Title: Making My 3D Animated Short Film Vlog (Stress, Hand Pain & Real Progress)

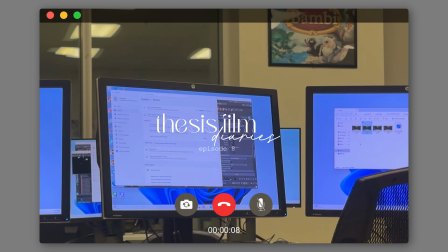6s
Okay. Kind of flies in like that.
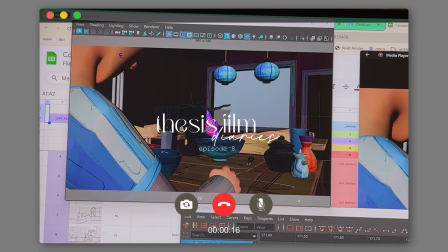12s
He like looks so demented, but like that's that's kind of. She is finally on textures.
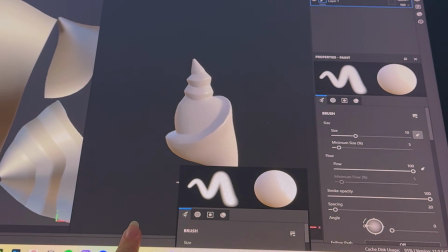19s
Here is my model sheet. I'm just gonna try out a different couple styles to see what will work best for this film.
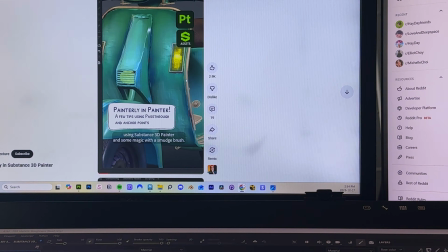25s
So I've just been researching YouTube videos and everything like that, so wish me luck.
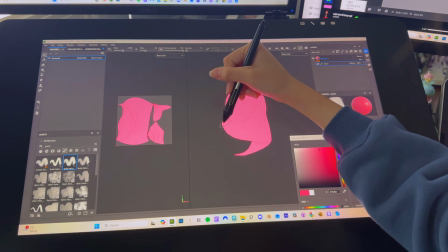31s
So to figure out my textures, I ended up doing two versions, and this is actually the second version that you're looking at.
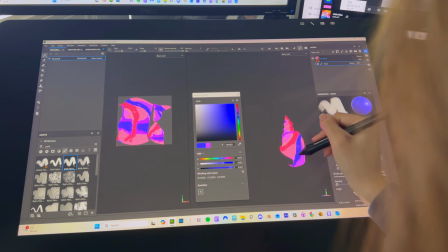36s
I wanted something to be like really bright and really colorful, especially for the cocoon,
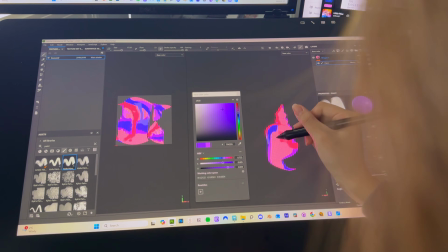40s
because I just wanted it to like kind of attract audiences to make them curious about what this kind of thing was.
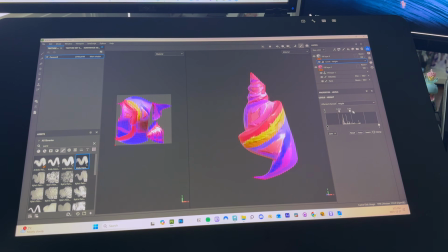46s
And I think like the key highlight or main point for my textures, what I wanted was to add like the bump map.
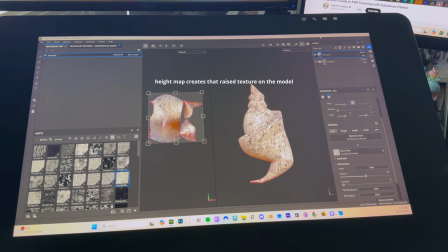52s
So like the bump and height map, so you can see like a little bit more of like that raised paint stroke texture,
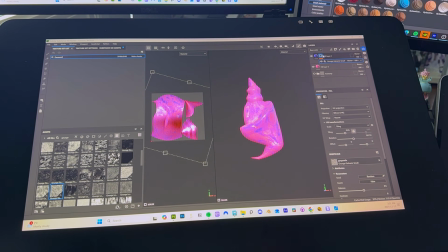57s
just to give it a little bit more flair, I guess, for it to be not too flat and too plain.
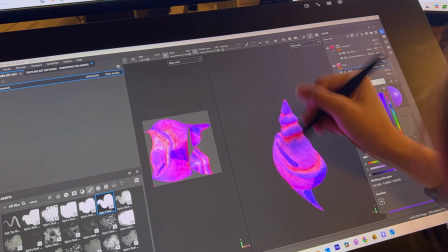62s
But yeah, I was actually really happy with how it turned out,
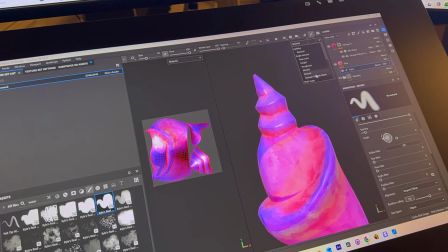65s
even though I wanted to probably run a couple more tests just to really experiment, but I really didn't have much time.
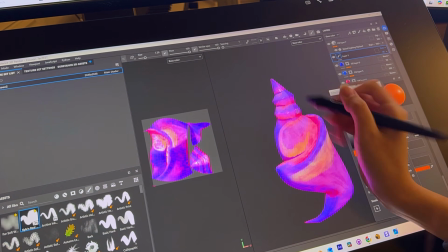72s
But I was kind of happy with what I ended up with, and yeah.
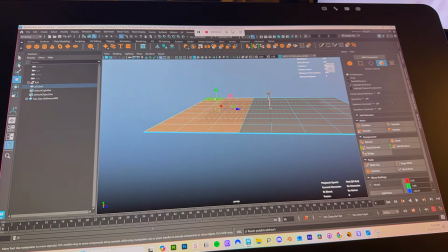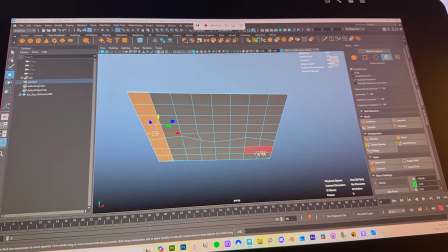I kind of figured out the textures for my thesis film. I think this might just be the quickest way for me to do it, and it also looks nice, or like I feel like it looks okay. And then I'm also modeling my nature environment, so like the Zen garden with the forest. I just started that like a lot later because I still do have to like figure out the textures for the trees. It's like more straightforward, but also not. It's in the sense that I don't have to build as much because I can like build like maybe like 3-4 different trees, and I can just populate them around the environment, which is in a sense easier, but then I have to figure out the textures for the leaves and how I want to do them. So I still have to test that out, but at least things are going a little bit further. But I still have so much to catch up on, but that's okay. Yeah, that's a mini update so far.
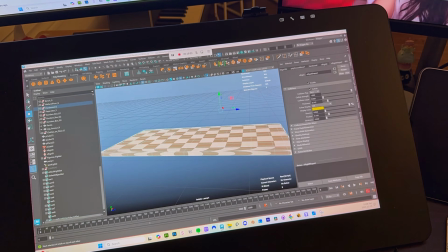133s
So after figuring out the textures from the cocoon test, I would say the rest of the process was actually pretty easy and straightforward.
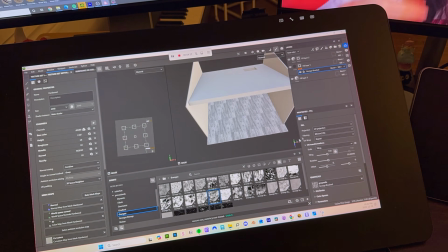138s
The way that I designed my textures, like I would say that it's not very strict, more of that really free watercolor look.
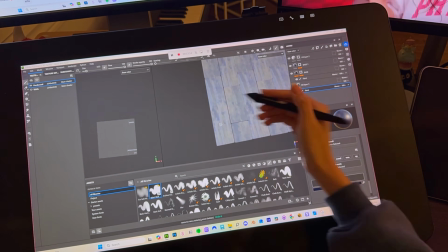144s
So I would say there weren't like a lot of strict guidelines. So I think that it was like really easy to kind of get through the texturing process.
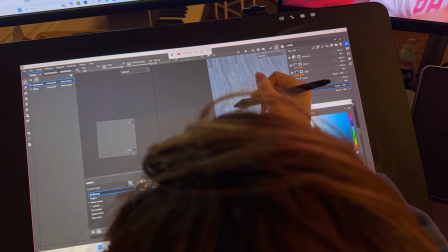150s
I would just say it was like more time consuming than anything because I had like so many of like the little knickknacks and things like that.
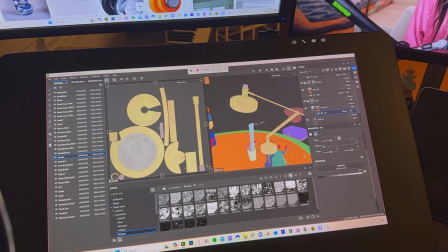156s
But my VisDev reference actually helped a lot. That way I didn't really have to like focus on choosing colors because I already did that beforehand.
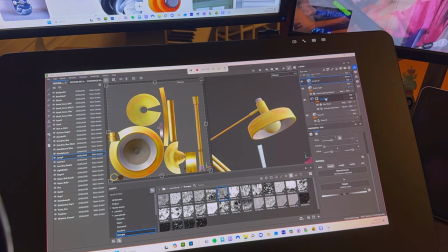163s
So I could just kind of focus on like adding the brush stroke, changing colors, like adding a little bit of that watercolor texture.
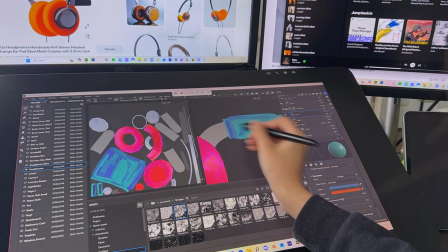168s
Then overall I would say the process was pretty fun.
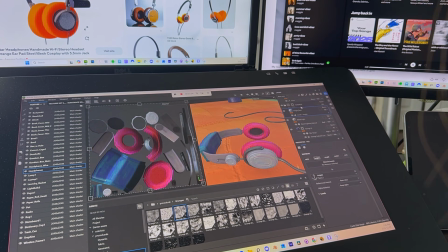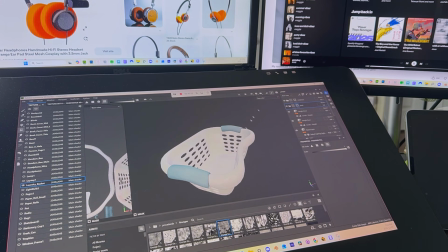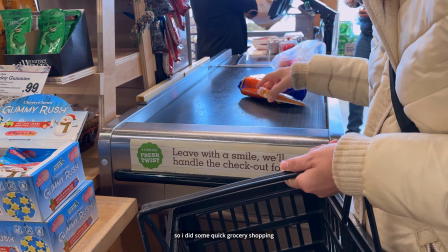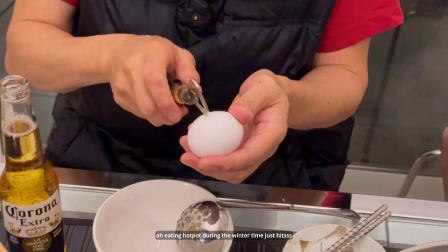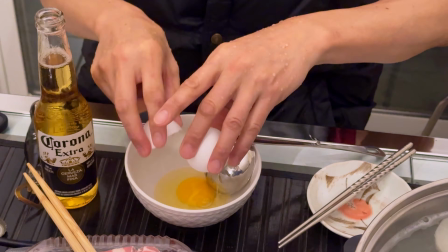209s
Perfect.